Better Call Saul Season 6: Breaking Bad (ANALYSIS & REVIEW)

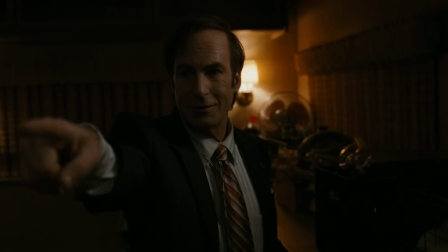[0:00]
The long-awaited return of Walter and Jesse finally came to pass in episode 11, appropriately titled Breaking Bad. There were endless theories surrounding the duo's appearance and how it could fit in with Gene's story. I was skeptical myself, but the Breaking Bad flashbacks turned out to be quite clever.
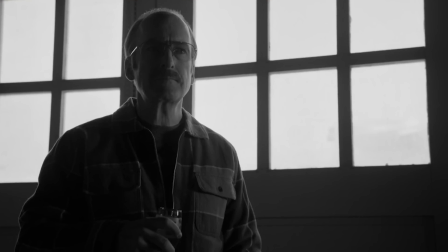[0:15]
The question for last week's episode was, who is Gene? What aspects of Saul and Jimmy make him up?
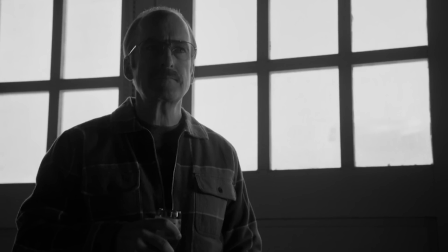[0:21]
His return to the con game with Jeff shows us that he still identifies mainly with Saul. So with that in mind, the question for episode 11 is, can he change?
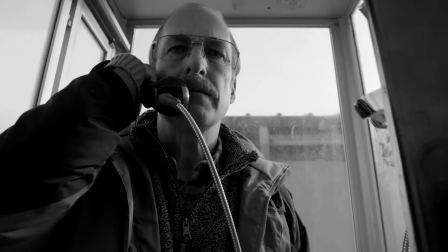[0:29]
Does he have the capacity to retire the Saul persona and become a better version of himself?
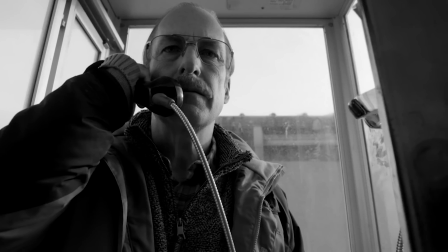[0:34]
The Breaking Bad era scenes help us consider that question in a unique way.
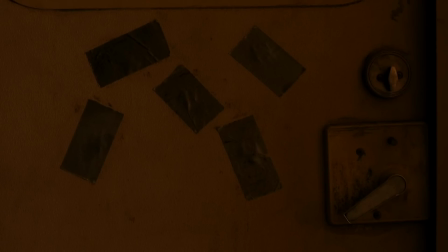[0:39]
Now, on a purely Breaking Bad fan level, it was incredible to see relics from the mother show, the blue folding chairs, the methylamine, and the RV.
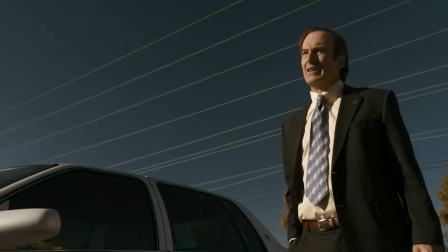[0:47]
I'm not one for fan service, generally speaking. I think it poisons a lot of stories. But they did it right here. It would have been much less interesting if it didn't have thematic relevance, but it actually did, and I'll get to that shortly.
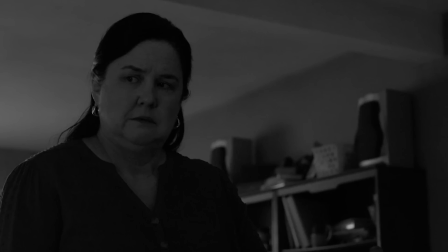[0:58]
The episode kicks off with Francesca, who apparently can't find an occupation that doesn't make her roll her eyes every 5 seconds.
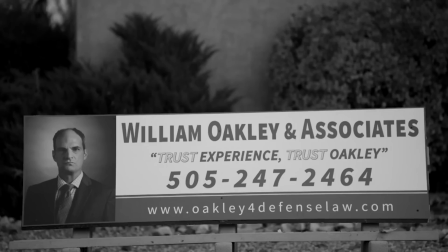[1:04]
Hopefully that can be rectified eventually. Maybe Bill's transformation can inspire her.
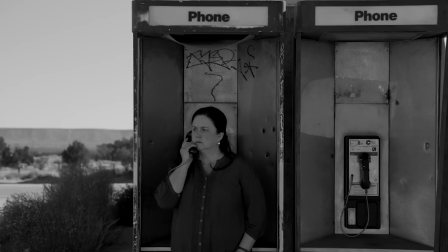[1:08]
But she does make it to the payphone Saul told her to be at, which begins a series of interesting conversations.
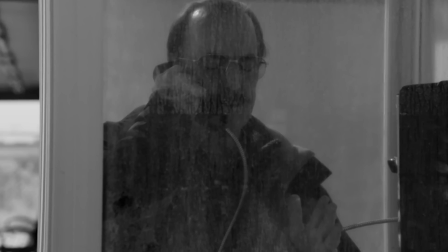[1:15]
Putting Gene inside a telephone booth as he talks about his financial and social desperation is perfect visually speaking. He's boxed in completely. The feds are still looking for him, his assets are frozen, and none of his former fixers are available to help, including his most dangerous shooter, Danny, aka Price, a massive loss.
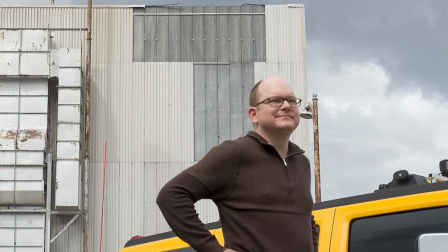[1:31]
All he has left is Francesca.
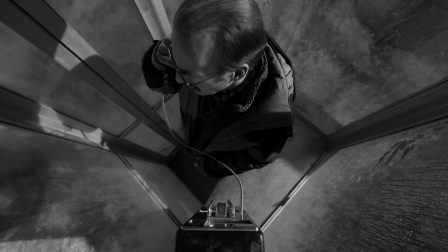[1:34]
And just like how Walter would ask Ed to disappear to keep him company in the cabin, Gene is reluctant to get off the phone with his former receptionist.
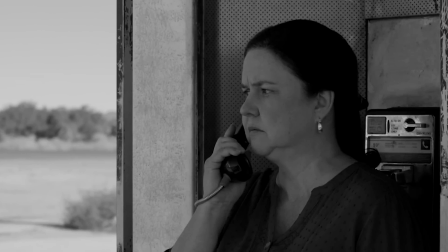[1:42]
He asks about their former associates even though there's really nothing of relevance to discuss, and he takes a softer tone with her as well, at least when he wants to keep her on the phone.
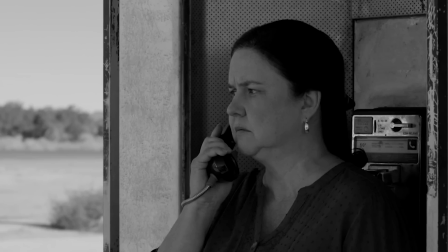[1:50]
The isolation of Omaha is taking its toll.
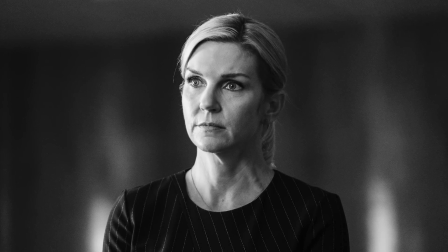[1:54]
Most notably, of course, their conversation leads to Kim Wexler, who Francesca reveals gave her a call to check in. After she tells Gene that Kim asked about him, he's presented with a crossroads.
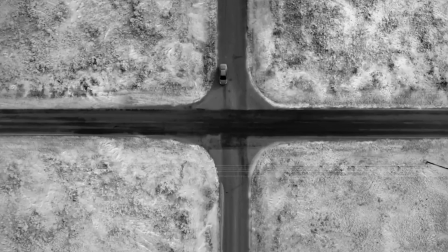[2:04]
He can move on and continue to bide his time at Cinnabon, or he can give Kim a call and hope it opens up some alternative path.
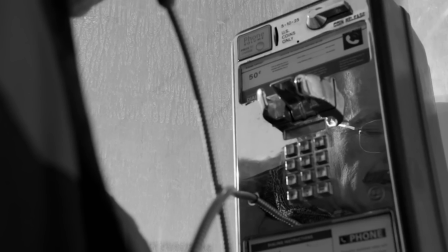[2:11]
He ends up picking the latter, which, if nothing else, is a sign that there's a part of Gene that's open to redemption.
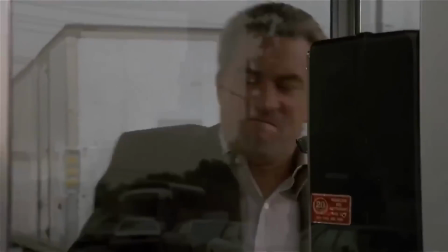[2:18]
Unfortunately, the phone call does not go well, and Gene ends up smashing the phone booth like De Niro in Goodfellas.
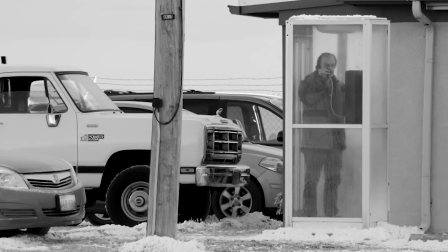[2:24]
In Goodfellas, Jimmy is reacting to the death of his friend, but that is not the case here with our Jimmy. I suspect, and this is not a prediction, I'm retired,
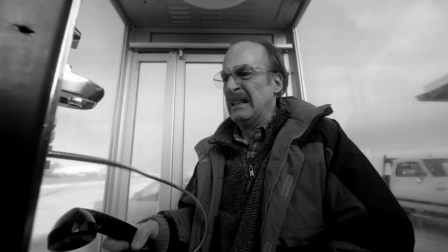[2:32]
that the person on the other end of the line told him that Kim no longer works there, and Jimmy is pissed not only that he can't contact her, but also because he sees her as his only chance for change. With Kim gone completely, he's trapped in this life.
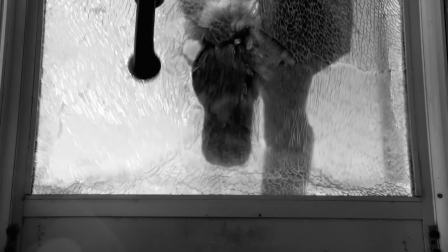[2:46]
The only other option I would consider is that he does talk to Kim and she tells him to turn himself in. I don't believe this is the case because I think his reaction in that scenario would be more somber than angry, but we will find the truth behind the phone call next week.
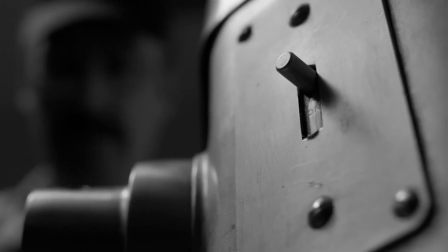[3:00]
Right after this painful moment for Gene, we follow him to Cinnabon and watch him flip his machine from off to on.
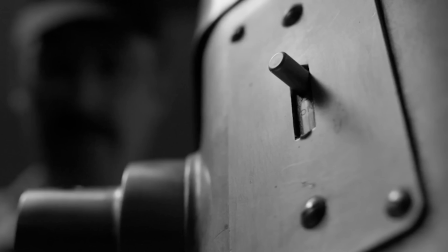[3:06]
As we know, Jimmy uses the Saul persona to bury personal trauma, so when he switches on the machine, it's sort of like he's switching on Saul mode.
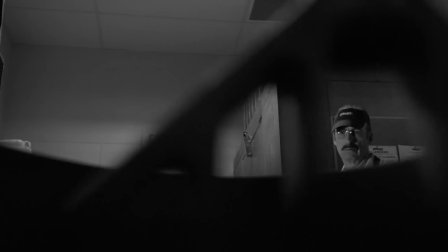[3:15]
The remainder of the episode is dedicated to the new con he designs with Jeff and Buddy, and how it connects to the decisions he makes in Breaking Bad.
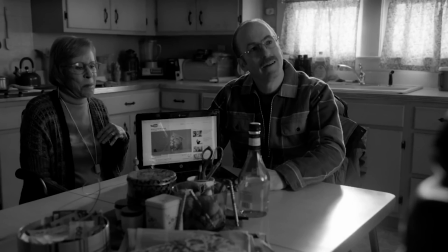[3:23]
So why does he go back to Jeff? Gene's change of heart is triggered by the phone call. Saul Goodman is a psychological drug that he uses to subdue a wide variety of injuries.
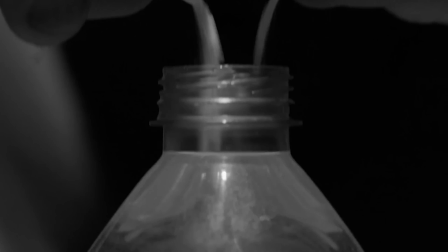[3:33]
The phone call to Kim is a deep cut, so naturally, the dosage must be extreme.
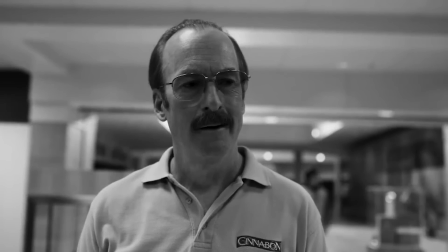[3:39]
That fact is nothing new. Last week's episode was all about why Gene continues to inhabit the Saul Goodman persona. For me, episode 11 shedded light on the self-destructive impulse that influenced Saul at times and is now influencing Gene.
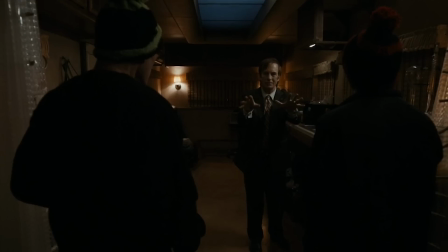[3:52]
We're taken back to the night that Saul was formally introduced to the two men that destroyed his empire of shells, and there are warning signs flashing all around these two guys.
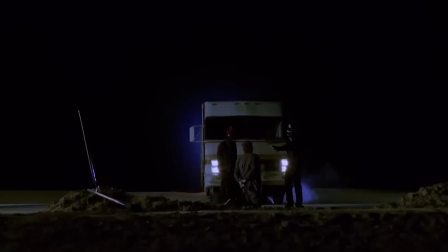[4:01]
Saul is able to tell immediately that they're amateurs.